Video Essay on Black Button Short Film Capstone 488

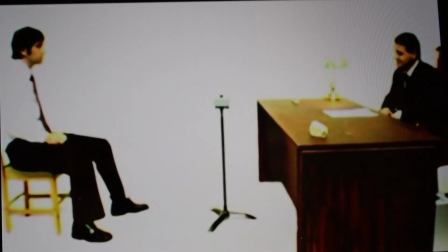[0:05] Ah, Mr. Roberts. Who the hell are you? A pertinent question, Mr. Roberts, which we will address in due course.
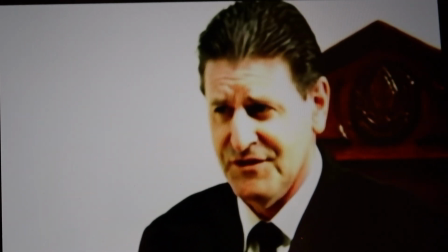[0:13] But for now, let us focus on the task at hand.
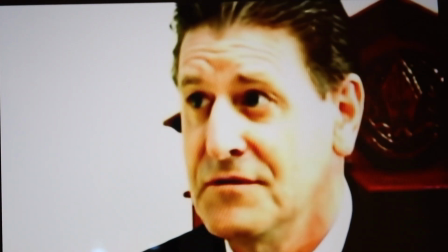[0:16]
Lucas Cradle's Black Button is a short science fiction film written in the year 2007.
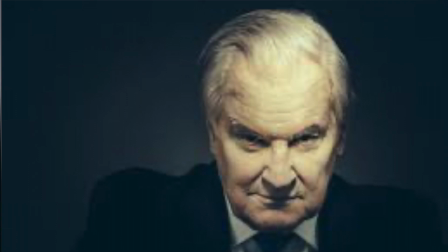[0:24]
It highlights greed and manipulation through a life and death scenario.
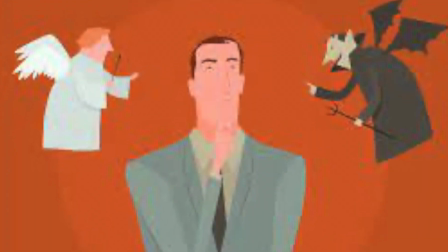[0:31]
The film aims to educate viewers on the power of choice between right and wrong.
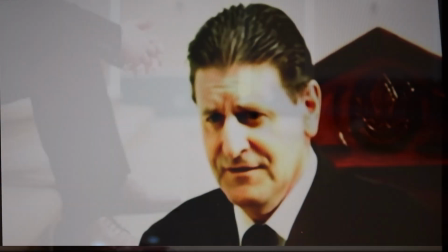[0:38]
Cradle's use of biblical scripture, along with other Christian facets, can be seen being used throughout the film.
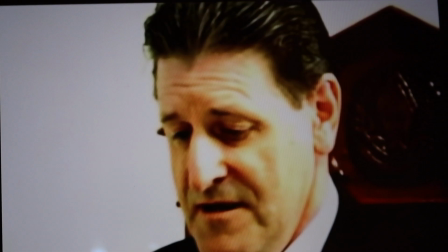[0:48]
The plot. Roberts awakes to find himself in an unpleasant situation.
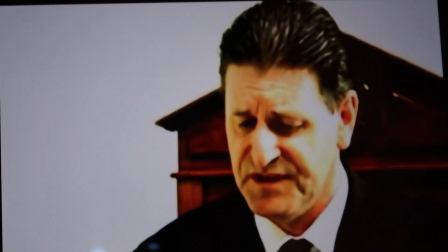[0:55]
Firstly, he does not know where he is or how he got there.
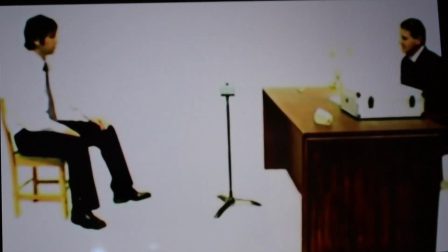[0:59]
Secondly, he's sitting in the front of an unnamed man whose job is to send him to hell.
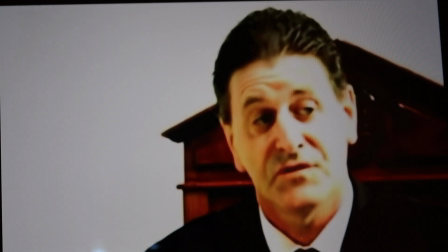[1:06]
For the purposes of this video analysis, we will call the unnamed man the judge.
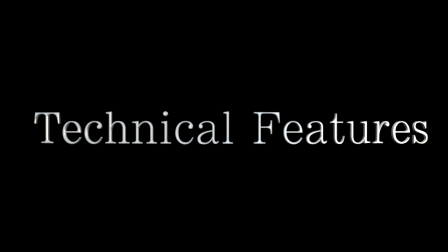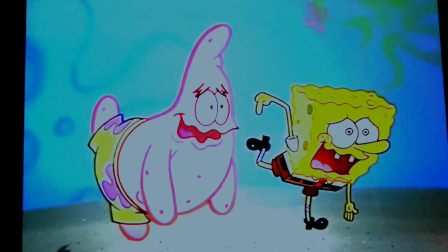[1:18] You're not doing the technique.
Okay, on to technical features.
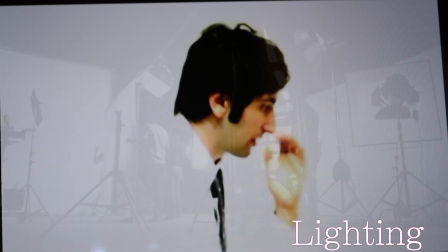[1:25]
First off, lighting.
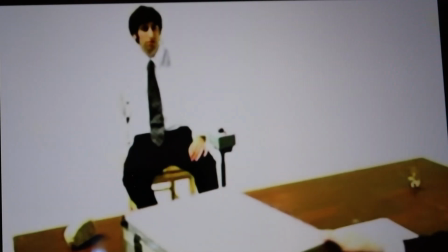[1:27]
Lighting is fundamentally important as it creates a visual mood, atmosphere, and it gives the audience a sense of focus.
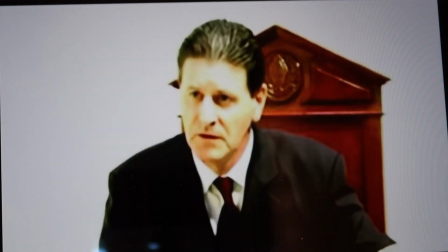[1:36]
We see that Cradles uses a technique called key lighting,
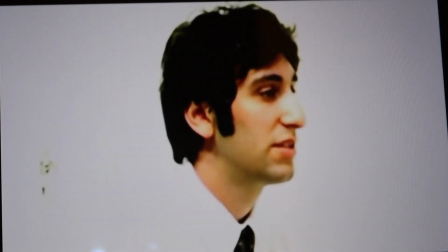[1:40]
which draws the viewer's attention to the characters Roberts and the judge.
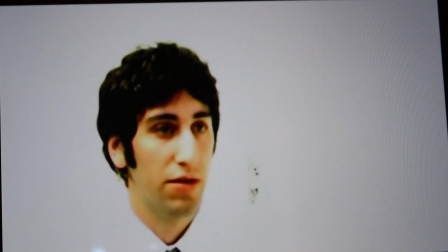[1:46]
This makes them stand out, blurring the rest of the background.
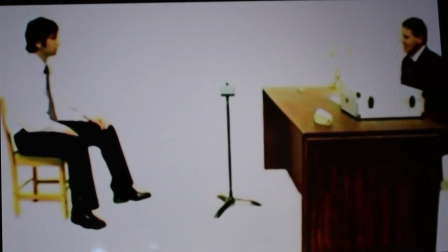[1:52]
Notice in this scene that the lighting starts to change.
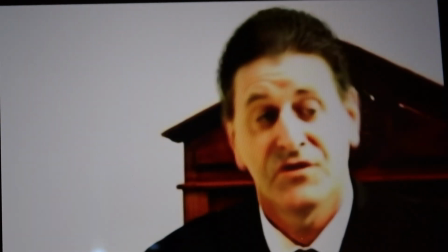[1:55]
It becomes dull, almost gray, as Roberts is in disbelief and disgust that the judge,
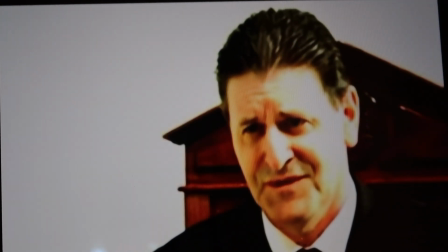[2:03]
who's a pertinent Christian, is now showing his true colors.
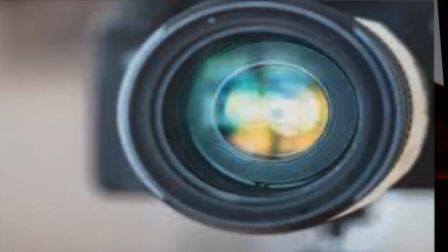[2:09]
Notice in this scene how the camera switches in between from Roberts to the judge.
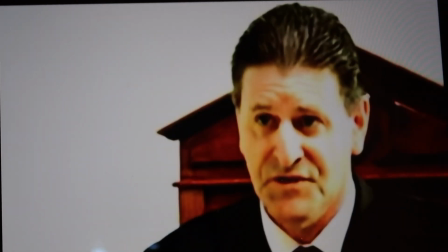[2:16]
This close-up view reinforces the intensity of both their facial expressions.
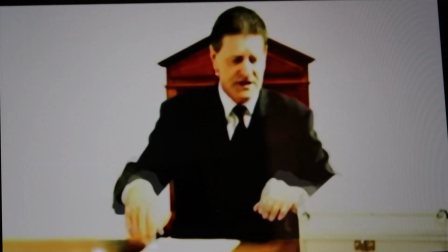[2:24] Well, let's take a look then, shall we?
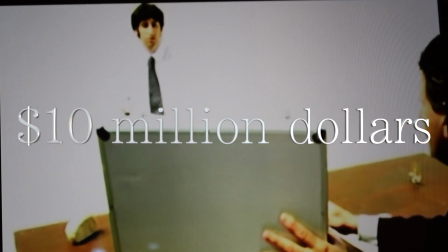[2:29] $10 million, Mr. Roberts. All legal tender.
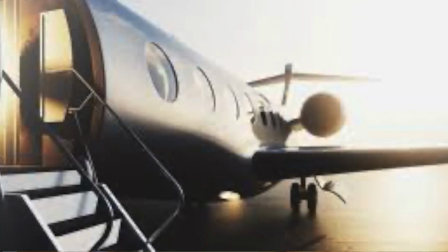[2:35] Just think what that sort of money can achieve.
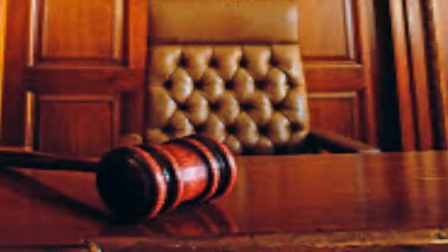[2:45]
The film appears to be shot in a courtroom setting.
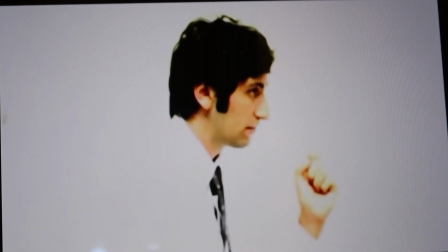[2:49]
Notice that the mahogany desk and chair represent a judge's stand,
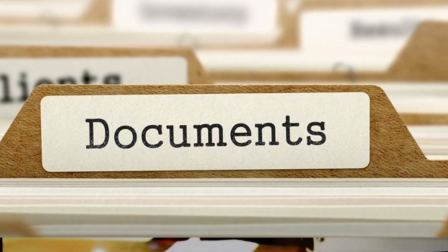[2:55]
while the documents on top of the desk are details of Jeffrey Roberts' life.
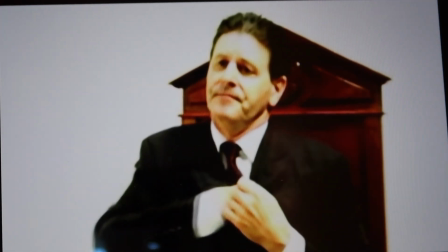[3:05] What happens if I don't push it? Well then, I give you the key to the door.
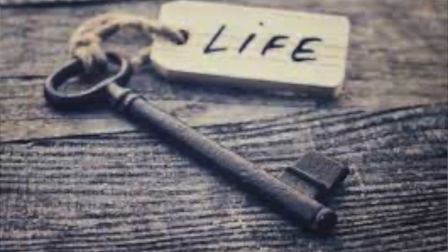[3:13]
In this scene, Roberts is presented with the key, which holds a significant meaning in the film.
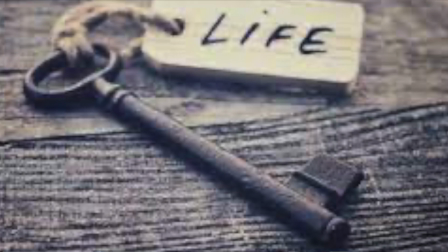[3:20]
It represents freedom and provides a safe way of escape for Roberts.
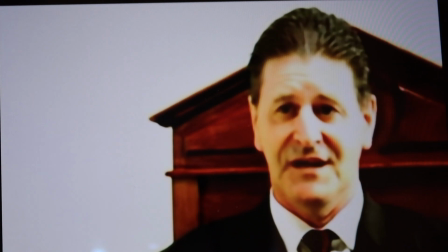[3:26]
The key also has an underlying religious representation.
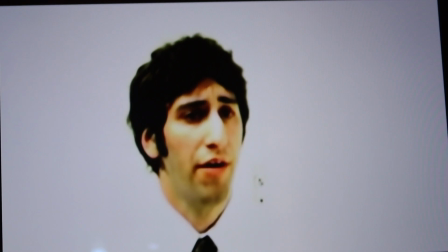[3:31]
It serves as a pathway to salvation or heaven.
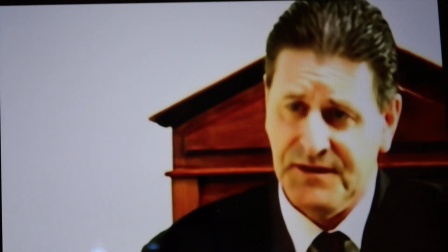[3:39] You have 30 seconds. If you haven't pushed the button by then, well, then you can leave as penniless as when you came.
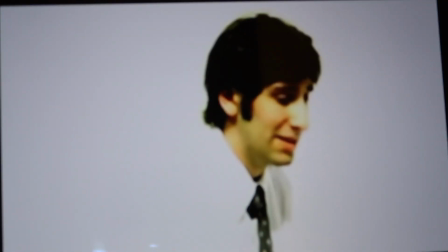[3:46] I need more time to think. You've had enough time. What if it's a little girl or something? Irrelevant.
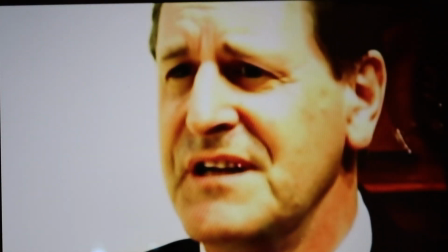[3:52] I can't. I mean, One less person in an already overpopulated world.
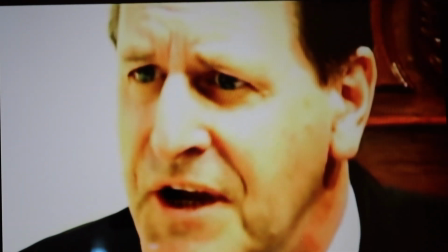[3:59] one person. Just one. No one will ever know. Not a soul.
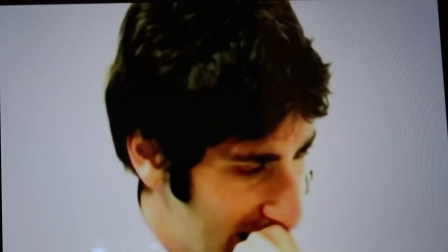[4:04] God. Decide now. Think of your family.
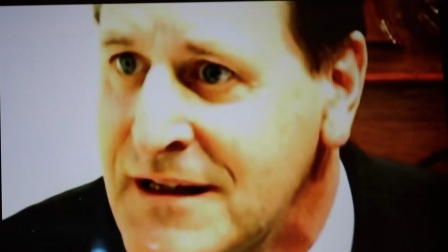[4:10] Feel the money. Push it.